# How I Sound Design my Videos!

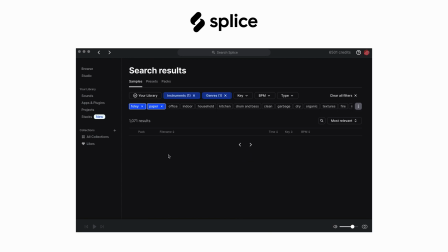[13:19]
I've been using Splice for years now, and this is not a sponsored ad or anything,
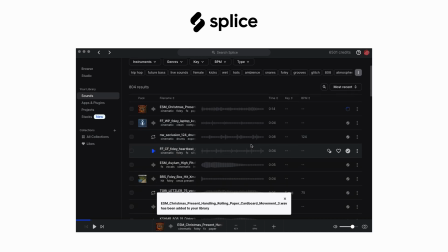[13:23]
but I just want to provide you guys with some recommendations on if you're having trouble finding sounds and YouTube isn't working or freesounds.com or whatever isn't working either, you'll really be able to find some high quality sounds at Epidemic Sound and Splice.
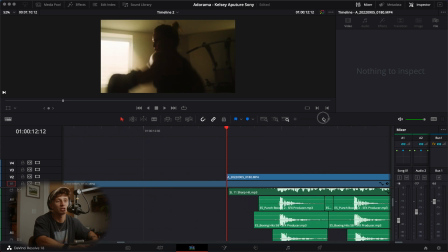[13:38]
So for this example exactly, all I did was search boxing, punching, and you could literally just find some amazing sounds. And the thing is, when you hear one sound, don't get too discouraged that, oh, it doesn't sound like the video over here, because listen to just one punch. Doesn't sound like much of anything, does it?
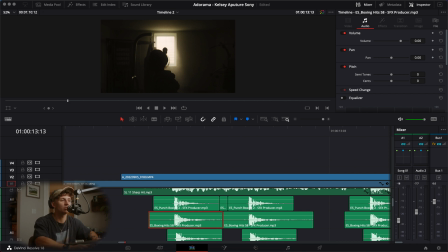[14:00]
But you have to think in terms of layering. So when you layer all four of those punches together, it sounds like this. Much better, right? So don't get too discouraged when you only have one sound and it's not working. Layer different sounds on top of each other to create a more full and richer sound. All right, where do we want to go next? Where do we want to go next?
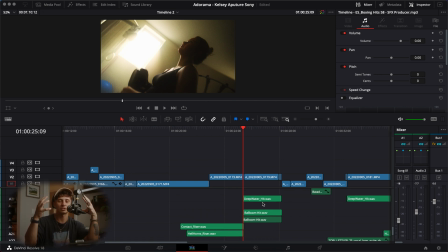[14:24]
Here, leading into the shot of just her face, we have these, again, risers, these horns, things that create aggression, tension, and I'm just going to be playing those with the song so you can get an idea of what it sounds like.
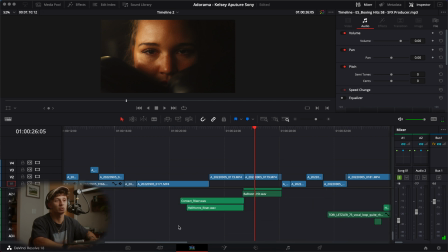[14:45]
And now we're going to play it without the horns so you could hear that it is not as aggressive. It is not as aggressive.
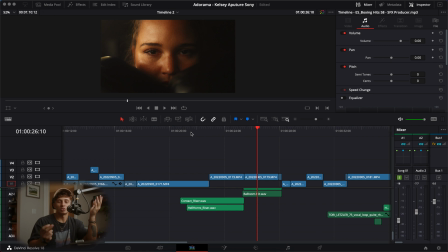[14:57]
Doesn't really do much for you, especially when you're leading into a new part of the scene where you want to build the tension, build the anxiety, and then just drop off hard. That doesn't really do it for me. But utilizing the song and feeling that there is a bit of a lift, a bit of like a riser in the song, you can match that with some additional sounds.
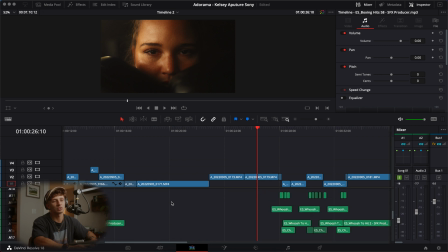[15:17]
So here are the two risers that I used with the song, and I'm only going to play the two risers now. And you'll hear that they are pretty aggressive sounding.
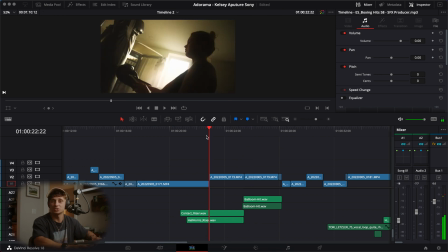[15:31]
One more time.
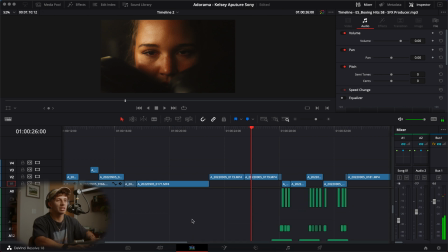[15:35]
All right, so we're going to play it again with the song one more time. Two things here. One, it creates aggression, it creates more tension, it emphasizes the riser, but at the same time, it's not a standard white noise riser where it doesn't have to match a specific sound. Coming from a musical background, I look at the keys of the song, whether it's in G minor, A major, F sharp minor, whatever the key of the song is that I'm using, I try to find sounds that are in the same key, same note. Say this song is in F minor. I want to be able to find a song, or I want to be able to find a brass sound that starts in F minor or is in a relative key that is in that scale. So by doing that, it doesn't sound like that sound that you're choosing is out of place. It sounds like it's actually part of the song. And that's like a big thing for me, is creating sounds that sound like they're a part of the song. So it sounds like it's one whole cohesive song, when in reality there's 15 different things underneath it. But within the same key, within the same couple notes, you'll be able to place them properly and sound like they're in the same song. So that is a big piece of advice for me, is when you're choosing sound like brass, horns, strings, piano, choir, all of these different things where notes and tonality is important, you want to make sure that you are in the scale of the song, you're in the same key of the song, so it doesn't sound like it's out of place.
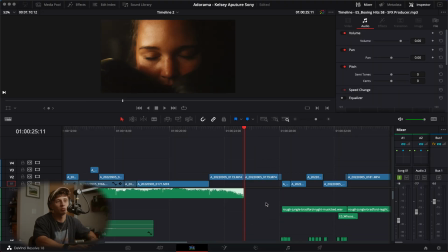[17:11]
All right, so moving on to the next part right here, we are going to be talking about this break in the song. This is where I end the song completely. And what I did was no song. I just added a kind of hit, and then I reversed the hit.